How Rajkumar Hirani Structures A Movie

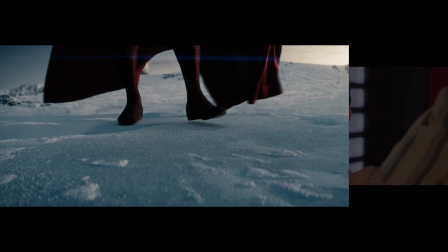4:07 But while one of these movies is a masterclass in structure, the other is what you don't do.
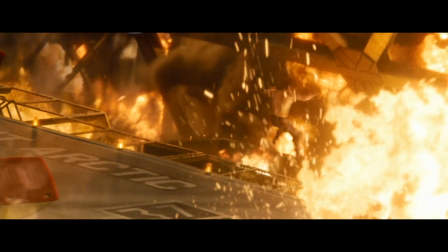4:13 Man of Steel is the narrative equivalent of that friend who spoils the end of the story while you are narrating it.
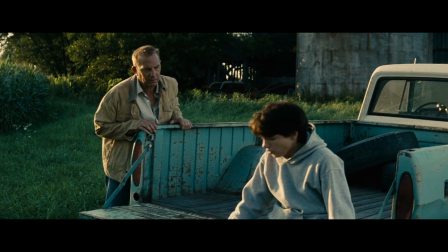4:18 This seems almost like an afterthought, but in a movie you have to have a system or setup and pay off.
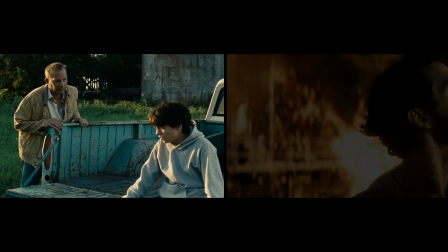4:24 The narrative poses a question that is supposed to create intrigue
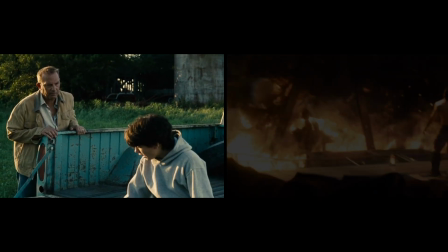4:28 and then we get an answer that pays it off.
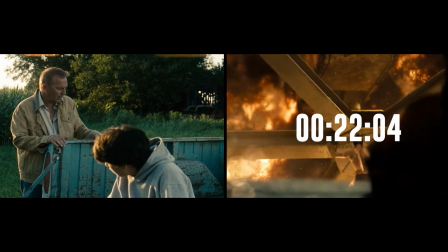4:36 Except this scene in Superman comes in at the 22 minute mark, while this scene happens at the 29 minute mark.
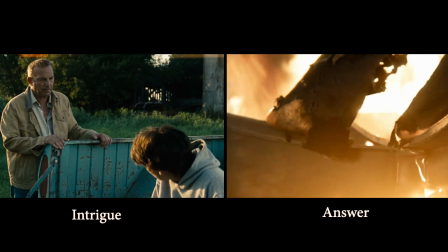4:42 So instead of intrigue and an answer, you have an answer and then nothing.
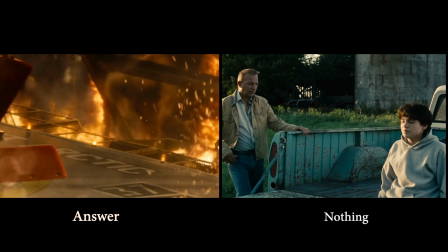4:48 When Park End says this, Clark, you have to keep this side of yourself a secret.
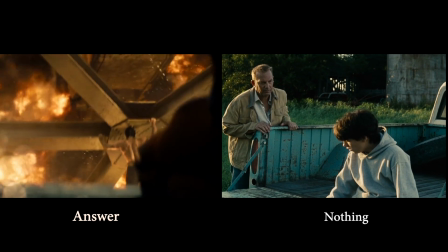4:53 The scene remains emotionally hollow because we already know the answer.
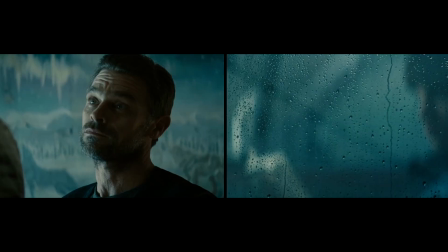4:59 In fact, this is the problem with nearly every flashback scene in Man of Steel. The movie gives us a scene to show that Clark does not attack his bullies,
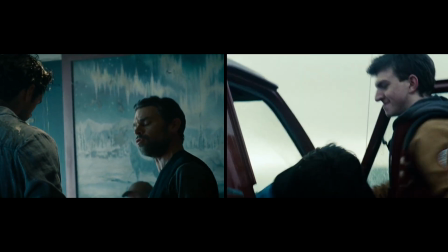5:07 before it asks the question if Clark will use his powers in destructive ways.
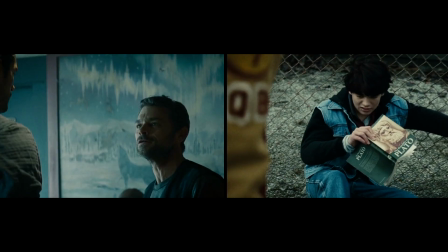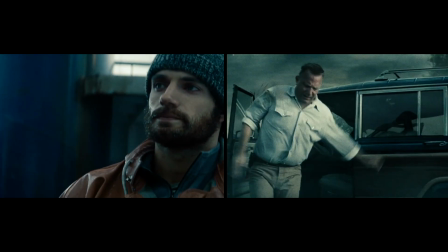5:19 The very first scene of Clark is him in his wanderer state and the movie chooses to flash back to the reason why Clark chose to become a wanderer,
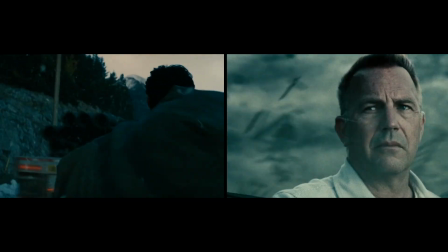5:28 the death of his father. But by the time you get to know this, Clark has already met his father's memory, has a new spaceship and a love interest,
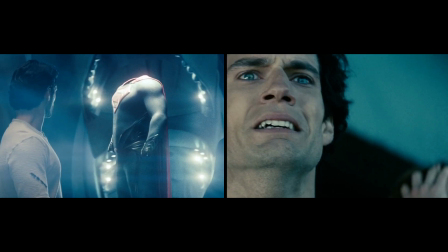5:37 undercutting the very pain we would feel for this moment.
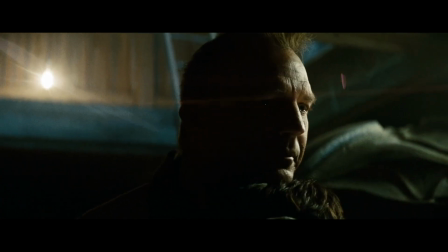5:44 This is why a narrative structure exists. Because if not done properly, a bad narrative structure undercuts the very themes it is trying to convey.
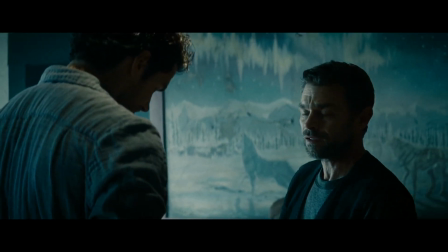5:54 Man of Steel is a treasure trove of how not to structure a movie in a non-linear fashion.
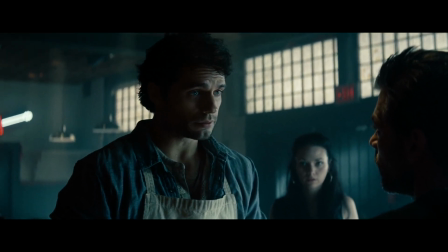5:59 So let's take a look at how it's done.
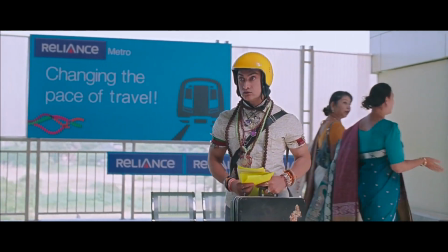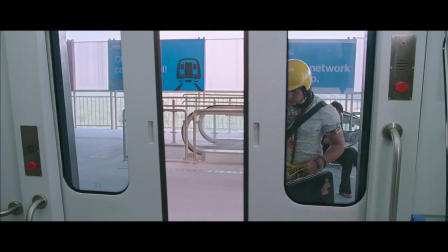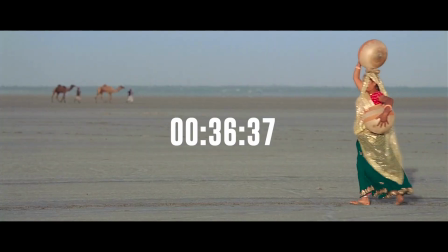6:12 PK only has one flashback at the 36 minute mark but it acts as two
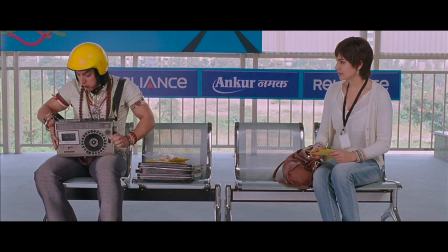6:16 separate flashbacks since we meet P.K. in the middle of the flashback he is about to narrate.
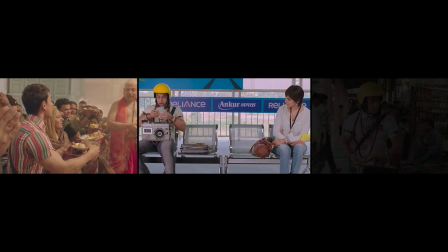6:21 It splits the flashback into two. One after the landing and before meeting Anushka Sharma's character for the first time and the second half after this incident.
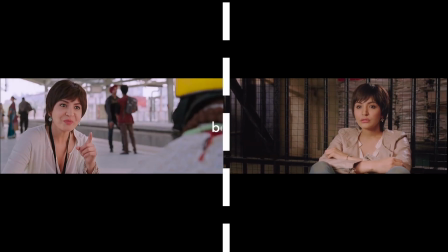6:30 This perfectly splits the narrative question into two different parts. Why does P.K. believe in the idea of a god and why does P.K. no longer believe in the idea of a god?
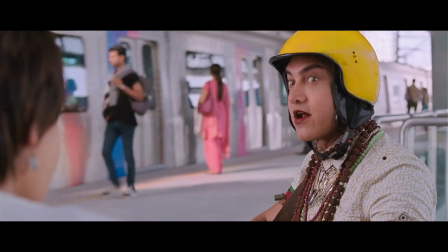6:39 I think this mentor scene is a perfect example in context of non-linear story structure. If you take it out of the story and have the two protagonists meet at this point,
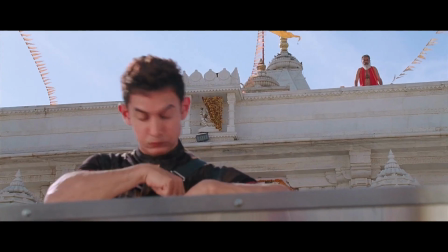6:48 It would work in opposition of the structure as the dramatic question going into the flashback would become why does PK oppose the idea of a god,
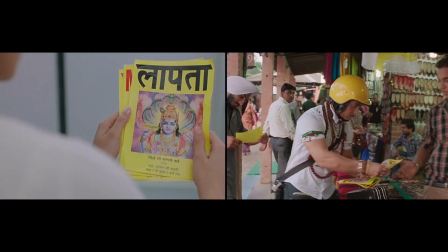6:55 but instead having this scene doubles the amount of intrigue that we have.
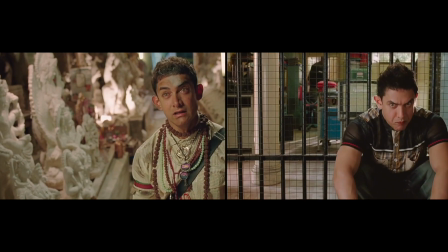6:59 If we were to reverse the order of these two sequences and tell the story in a linear way, it would render this scene emotionally redundant,
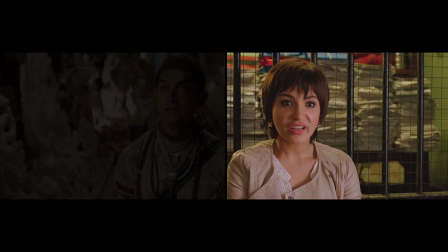7:09 as we as the audience would already know what Jaggu gets to know.
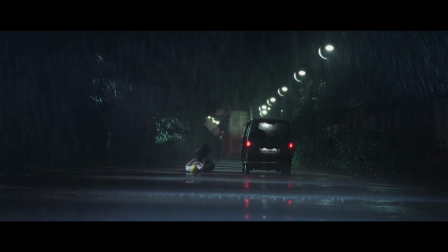7:14 So by the time we get to the moment of catharsis, At no point has audience's intrigue about PK dropped.
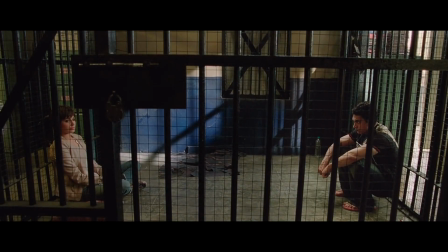7:22 Even though the movie is moving backwards in a non-linear way, the act structure is moving it forward.
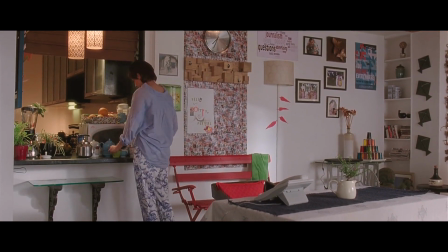7:30 But that still doesn't answer. Where do the act breaks come in for PK?
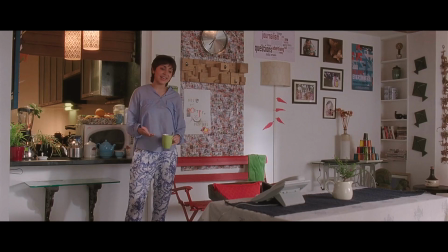7:34 Not only does PK not adhere to a three-act or five-act structure, with its non-linearity, it doesn't even fit into the new modified structure as well.
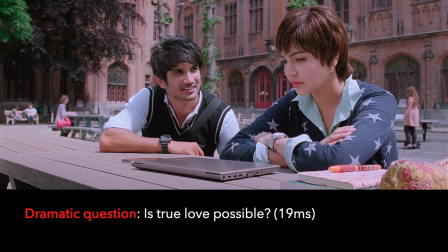7:43 As the movie asks a dramatic question that seems to be completely abandoned till the very end.
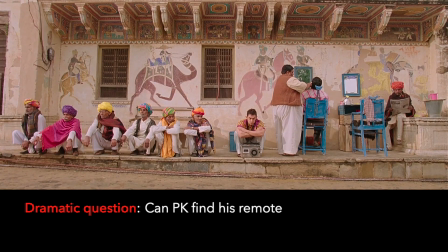7:50 Meanwhile, the story swaps the protagonist and asks a completely different dramatic question than the one it started with.
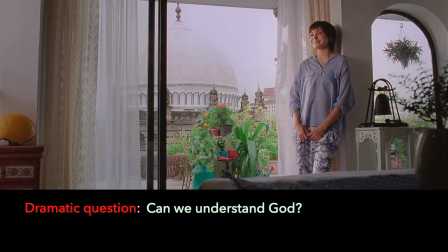7:59 Until the protagonists collide and work on solving only two of them. Which they keep switching between.
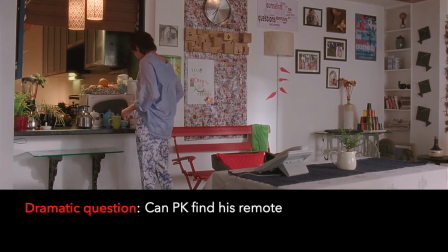8:07 So where do the arc breaks come in when the story structure seems to keep shifting between the dramatic questions?
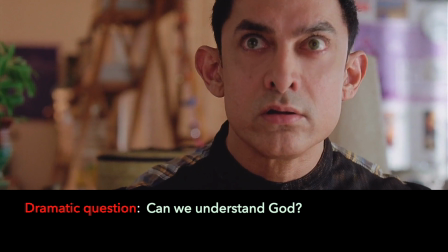8:15 And that's when it dawned on me.
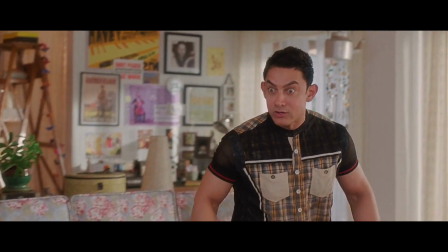8:22 Hirani's movies aren't about a series of events. At their heart, they're about ideas.
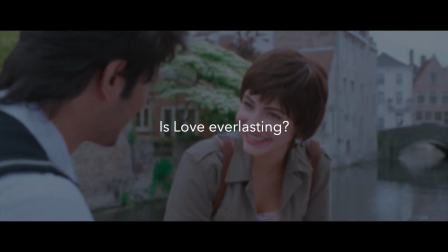8:27 The idea about who or what is God is love everlasting. Can we love without expecting anything in return?
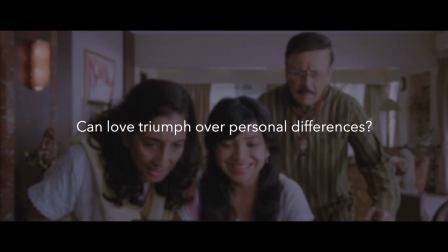8:34 And can love triumph over personal differences?
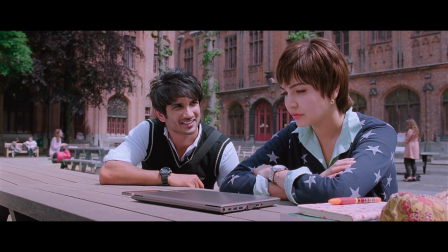8:36 And no wonder, in order to explore these ideas in a meaningful way, they need their own beginning, middle and an end.
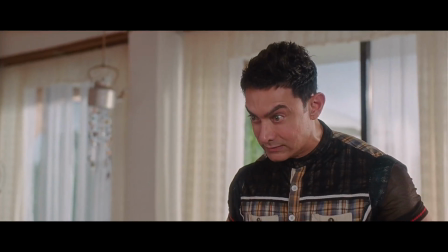8:44 And in this moment, I realize it's not the people surrounding these stories that get a three-act story structure.
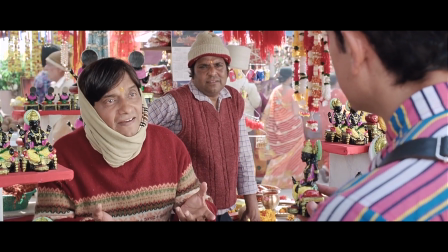8:50 It is the ideas that do.
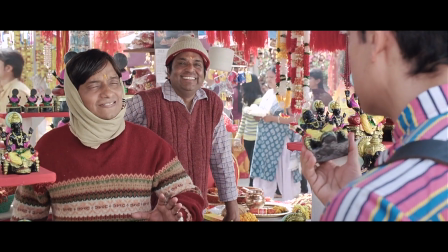8:54 If you take a look at the storyline, you notice that there are three distinct narrative threads.
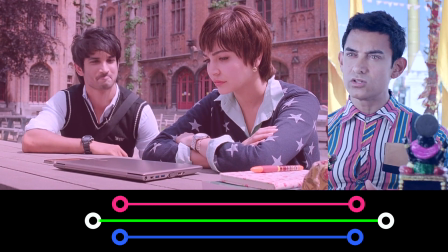9:00 There's two distinct storylines of can we understand God and his true love possible and a main plotline of can PK return home.
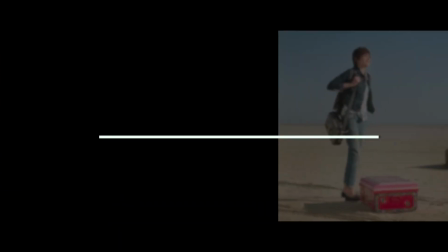9:08 Now is a good time to create a distinction between a plotline and a storyline. A plot is an interesting set of things that happen.
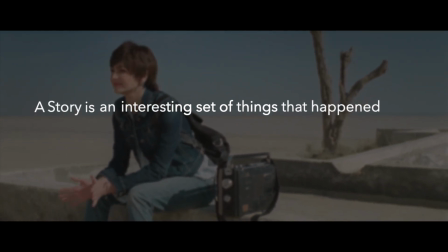9:15 A story is an interesting set of things that happen that mean something. Plot goes places.
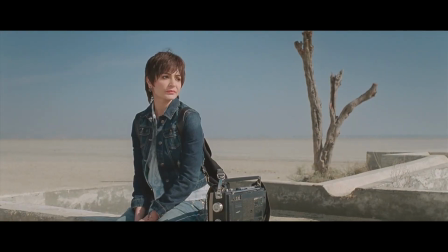9:21 Stories tell you something.
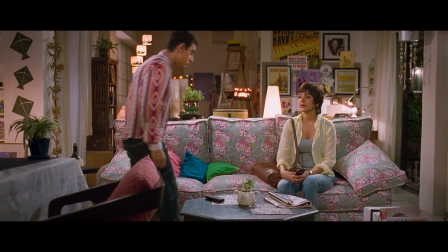9:23 The narrative question of can PK return home doesn't pose a dramatic question until it gets entwined with the idea of understanding God for PK to return home.
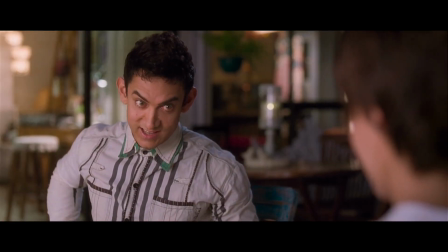9:31 Neither do we worry about PK's willingness to go home until this moment.
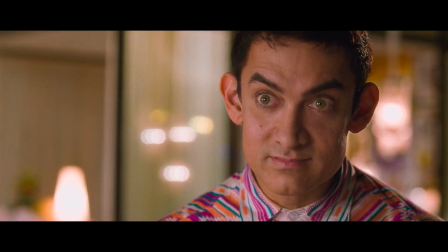9:36 In this way, every narrative sequence remains multi-layered while its individual scenes further their narrative questions.
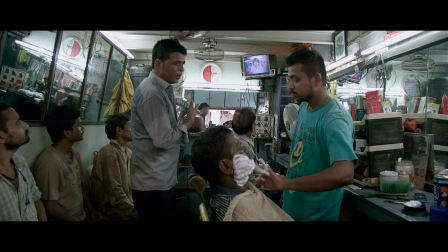9:43 In doing so, they run parallel, while also sequentially. But other movies also have multiple narrative threads.
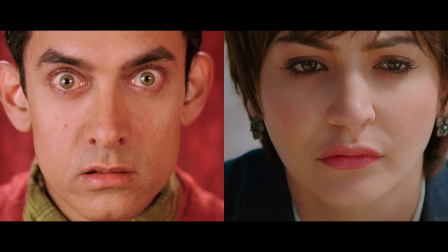9:49 Just because a movie has multiple narrative threads, protagonists and subplots, doesn't mean it has multiple narrative questions.
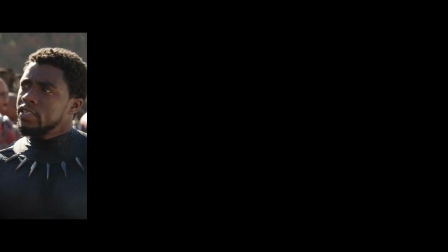9:56 Infinity War has 76 protagonists and by my count, six different narrative threads.
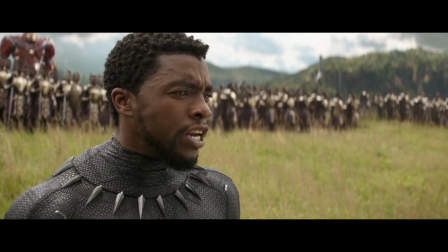10:01 But it is still about a singular dramatic question. Can Thanos be stopped?
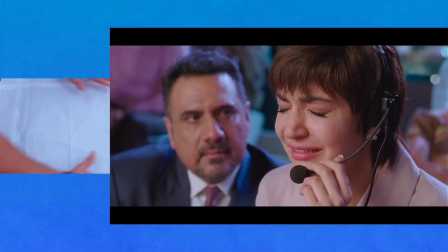10:07 So when we have multiple narrative questions, the movie decides to put them in a traditional three-act structure or set up conflict and resolution.
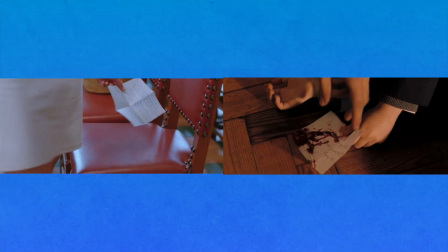10:16 It is also interesting to note that the Jagu Sarfara section seems to borrow a lot visually from another movie shot in Bruges.
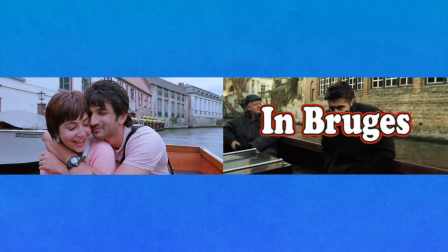10:23 In Bruges, whose title Hirani seems to have snuck in earlier in the movie.
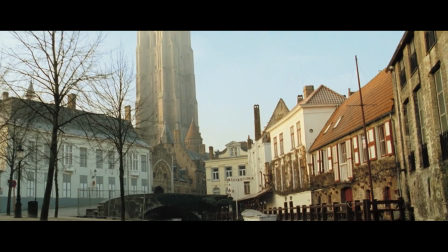10:28 The movie by Martin McDonagh in Bruges also experiments heavily with film structure.
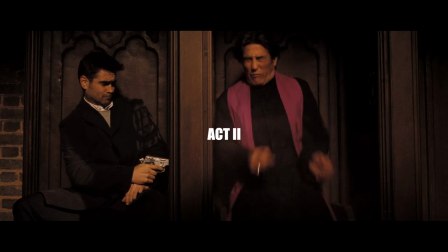10:33 Being almost entirely an embodiment of Act 2, the movie linearly starts with an inciting incident.
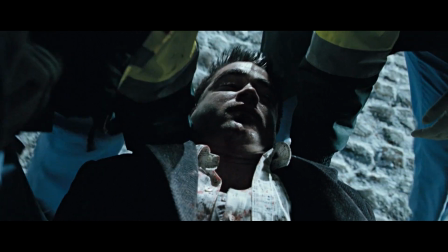10:39 and also ends without any resolution.
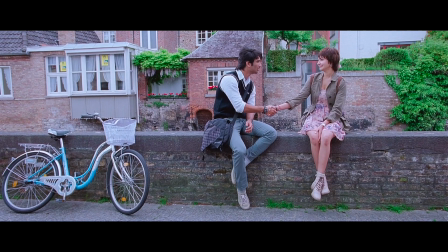10:42 Meanwhile, the Jaggu-Sarfara section also starts immediately with the inciting incident and both leave the city without any resolution.
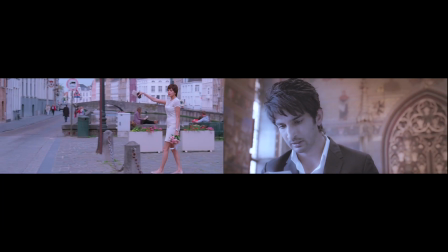10:50 So where does this resolve?
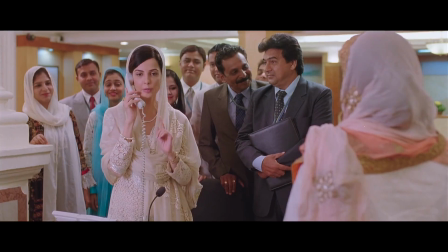10:53 And with the only question we ask only with Sharaafat Is there any phone from India from Jaggu?
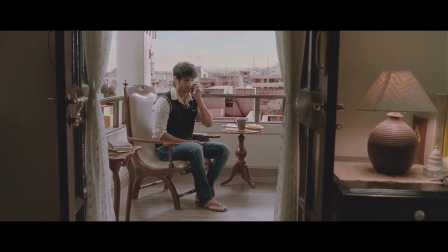11:01 At the very end, where all the three dramatic questions crescendo together at the climax of the film and get resolved,
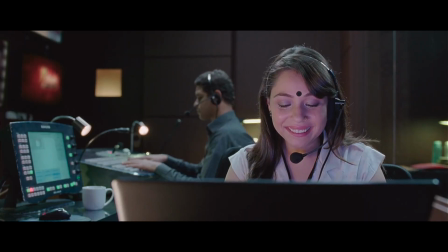11:07 P.K. gets his remote back, Jagu gets to answer whether true love is real and P.K. finally understands the mystery of God.
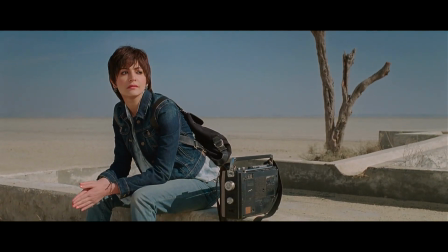11:14 But the movie isn't finished yet. I notice another trick that this movie pulls.
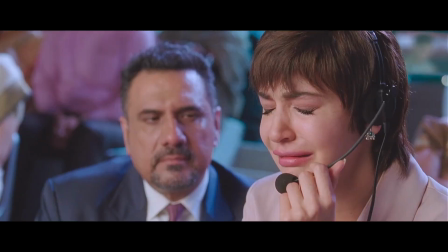11:18 While the true love storyline seems to climax here, Hirani pulls the rug from under us and goes for a second climax.
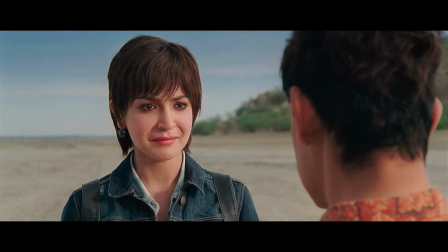11:25 That's because the dramatic question can have a climax for the plot and another for story. As I said, a plot is a series of events.
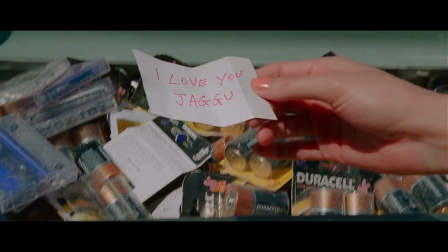11:32 So even when the plot is finished, that doesn't mean what the story or what the story means to tell us is over.
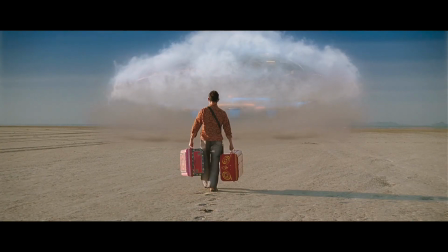11:38 And so, PK leaves Earth, never looking back and teaching us that we can love without expecting anything in return and learning something new.
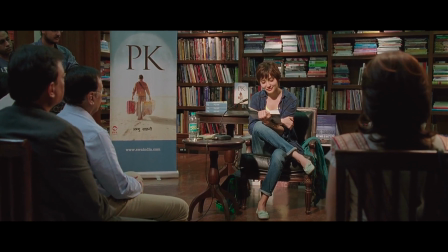11:48 The genius of Rajkumar Hirani and Abhijaj Joshi is knowing how story works and how you can bend their
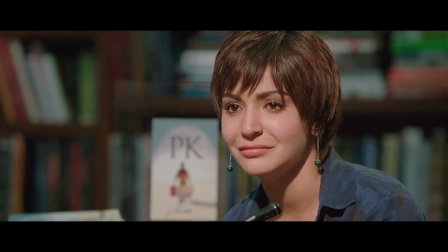11:53 rules of storytelling to give a much more satisfying experience when you know how to work with structure.
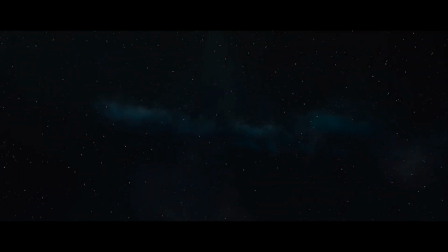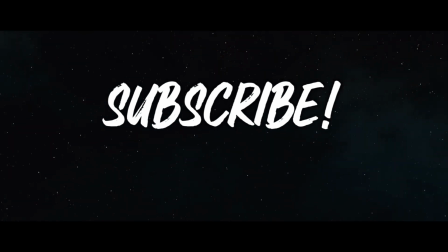12:11 and if you liked it be sure to stick around see more of the more videos see you guys in the next one